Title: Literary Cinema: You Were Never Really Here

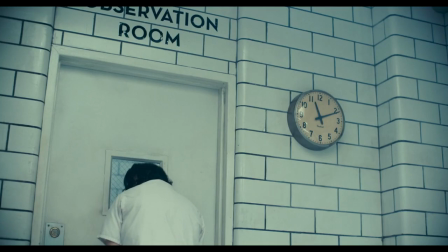Hello everyone, I'm Zach, and today I'm looking at the story of a mentally disturbed man caring for his mother,
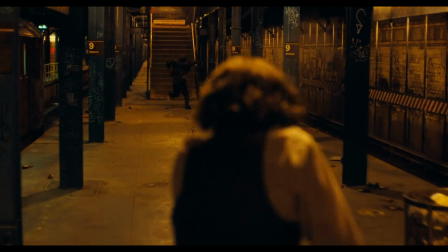and responding to a corrupt, uncaring world with increasingly unhinged acts of violence. No, not that one.
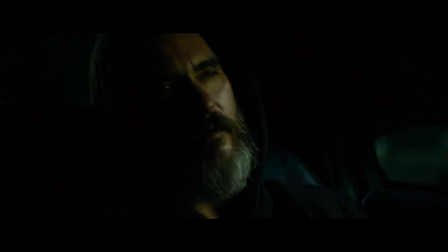This one.
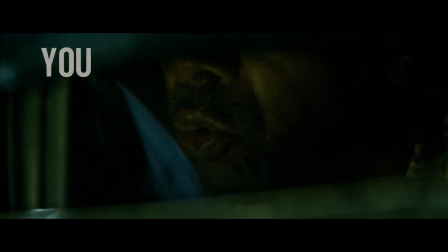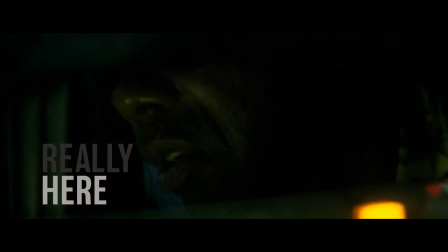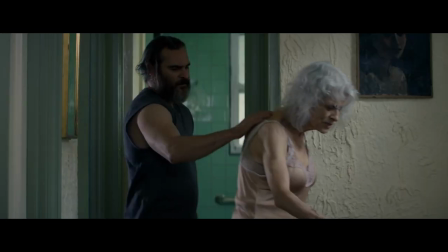It's kind of hard to say whether or not Lynne Ramsey's You Were Never Really Here influenced Joker's decisions or not.
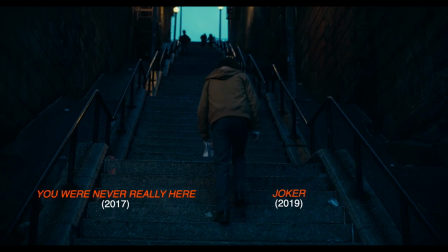They were made so close together that I'm sure there was vague production overlap, and they adapt wildly different source material.
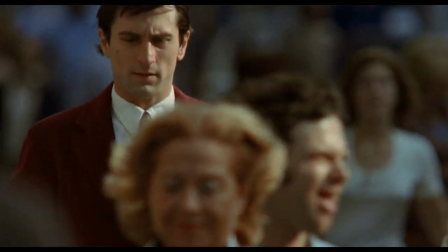As it's so hip to point out, both films are very reverent of the Martin Scorsese classic Taxi Driver,
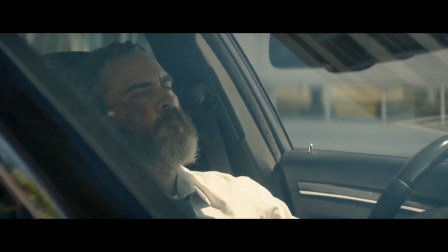updating that film's post-Watergate cynicism to our current moment, even if one is a period piece.
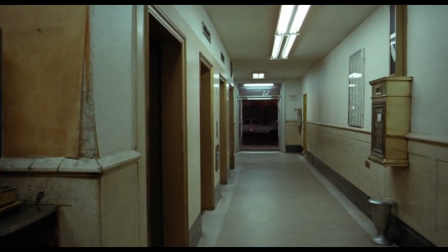All three films heavily rely on score and cinematography to convey a particular mood and are bolstered by virtuoso central performances.
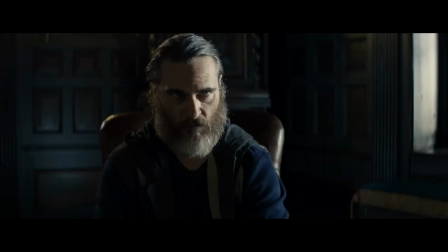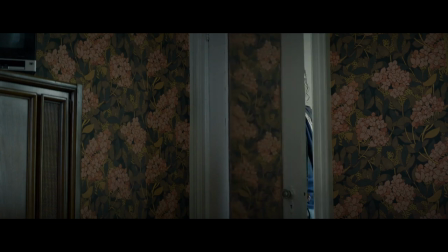Still, it must be said they are very different films, with the similarities becoming increasingly superficial the more you compare them all.
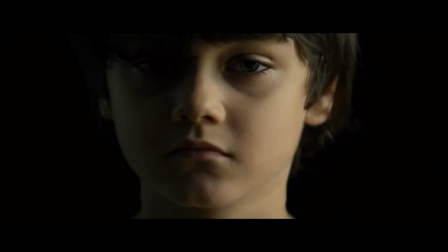I usually do a brief synopsis around this point, though that hardly serves You Were Never Really Here, as it's a character-focused stream of consciousness more than anything. Here's one, anyway.
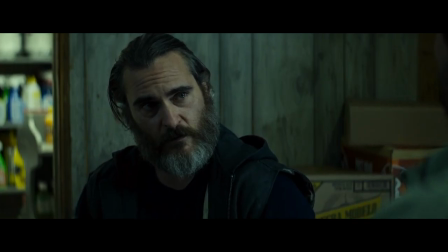What's undeniably impressive about Joaquin Phoenix is just how distinct he makes Joe and Arthur Fleck.
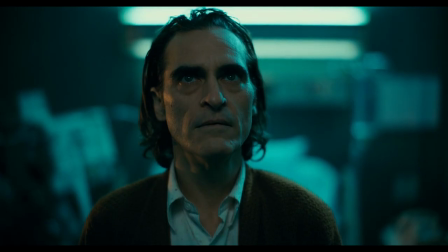He's not an actor who just has a crazy mode he activates when playing this type of character.
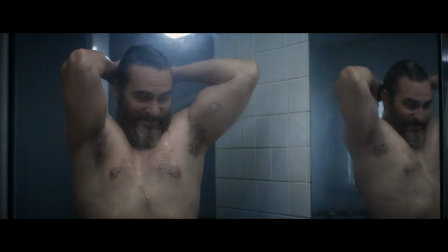He commands his physicality, mannerisms, and voice in impressive ways to create two fully realized and distinct people.
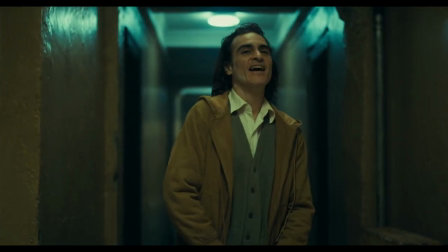Hey.
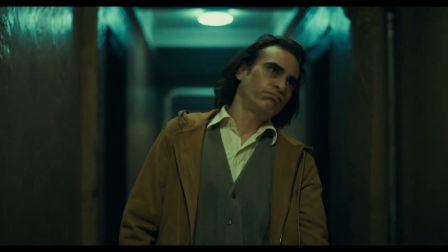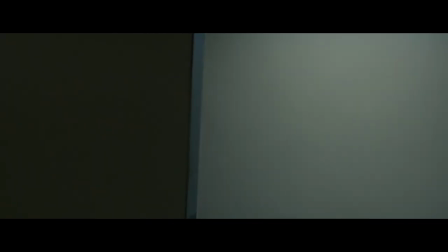I think Joker, Love It or Hate It, and You Were Never Really Here are reverent of Scorsese without toiling in his shadow.
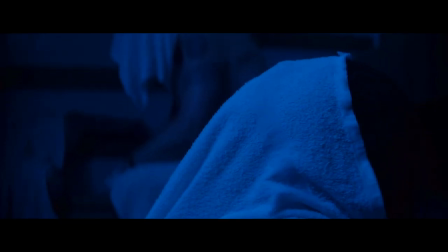Lynne Ramsey's voice as a screenwriter, director, and editor turns the perhaps familiar beats of the latter film into something wholly unique,
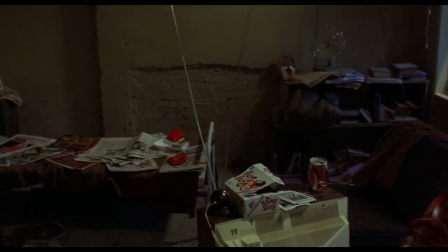unsettling, and I will argue, literary. Taxi Driver and Joker both feature the protagonist talking to us about their mental state.
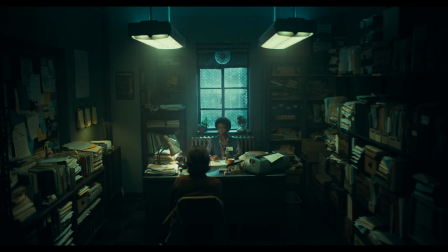By contrast, You Were Never Really Here simulates it in a way that could only be done with film.
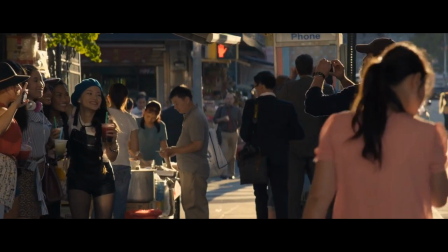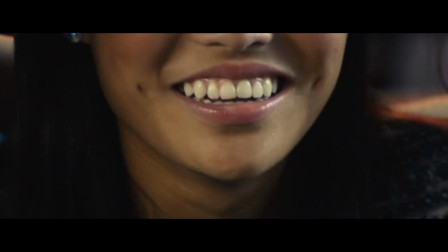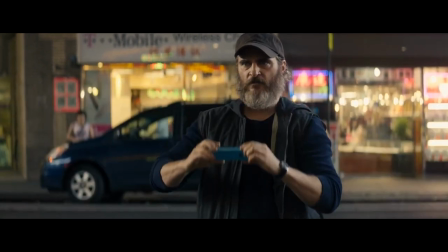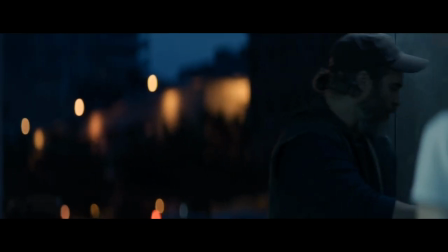Joe's traumatic past as the child of an abusive home, a war veteran,
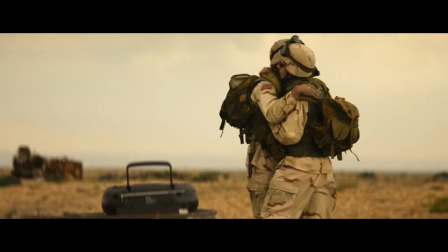and an FBI agent is woven seamlessly into the narrative with intelligently withholding, sharp flashbacks that jarringly interrupt the action.
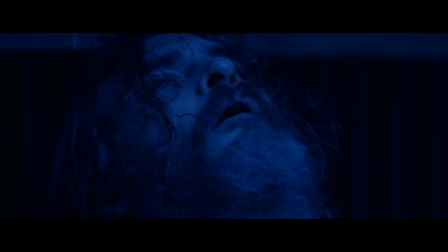They're usually brought on or triggered organically by some external stimuli, and often only last a couple of seconds, but we're able to discern so much from them.
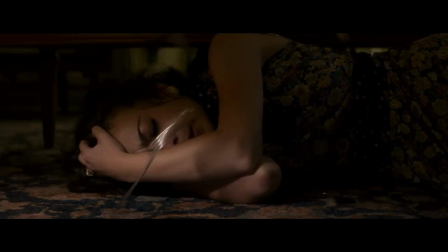Cinematically this is a strong way to show rather than tell what intrusive thoughts and PTSD are like for the sufferers.
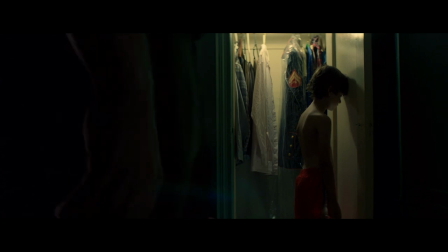The edit is also married with poeticized and reoccurring voiceover, gentle counting to maintain composure for example, or harsh words from Joe's father.
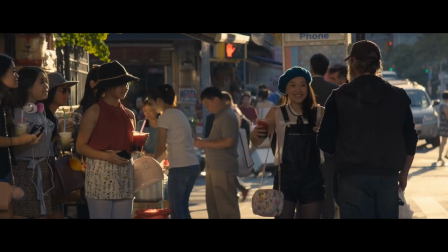Returning briefly to the photo scene, because there is a lot to break down and it may be my favorite scene in the film, technically.
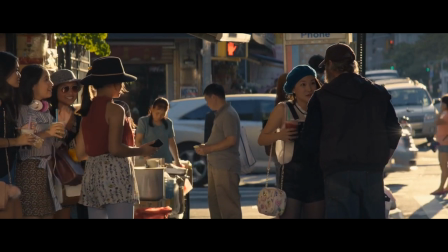We have two levels of the film world here, Joe being asked to take a picture by a group of young women on the street, and a flashback to a disturbing incident of human trafficking gone wrong that he experienced with the FBI.
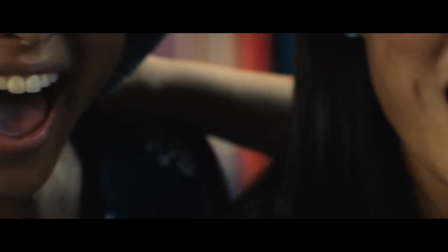The women being open-mouthed and wide-eyed like the corpses triggers the memory,
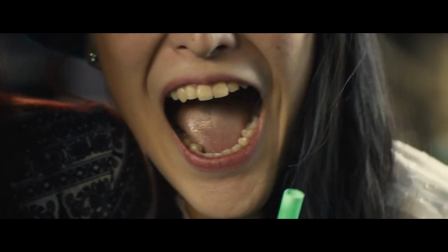but the real world also slowly distorts with Joe's mind, and a young woman he just met on the street represents,
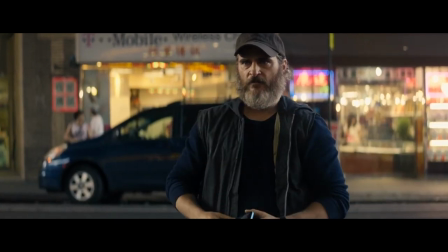and, in his mind, becomes one of the young women he failed to save.
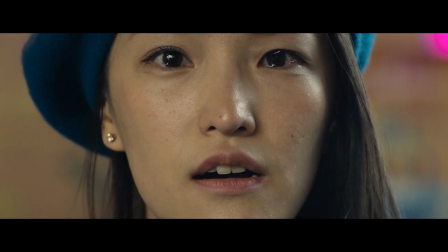Both worlds or levels at play are suddenly tainted and distorted in a very confrontational fashion.
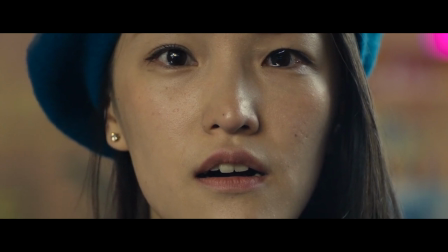Ramsey holds this shot for the longest 12 seconds there's ever been, with the woman staring directly at us as sounds from the flashback build.
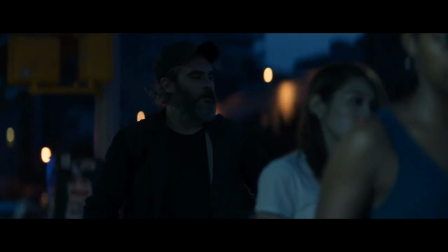Joe's memories quite literally hijack the way he experiences the world and other people.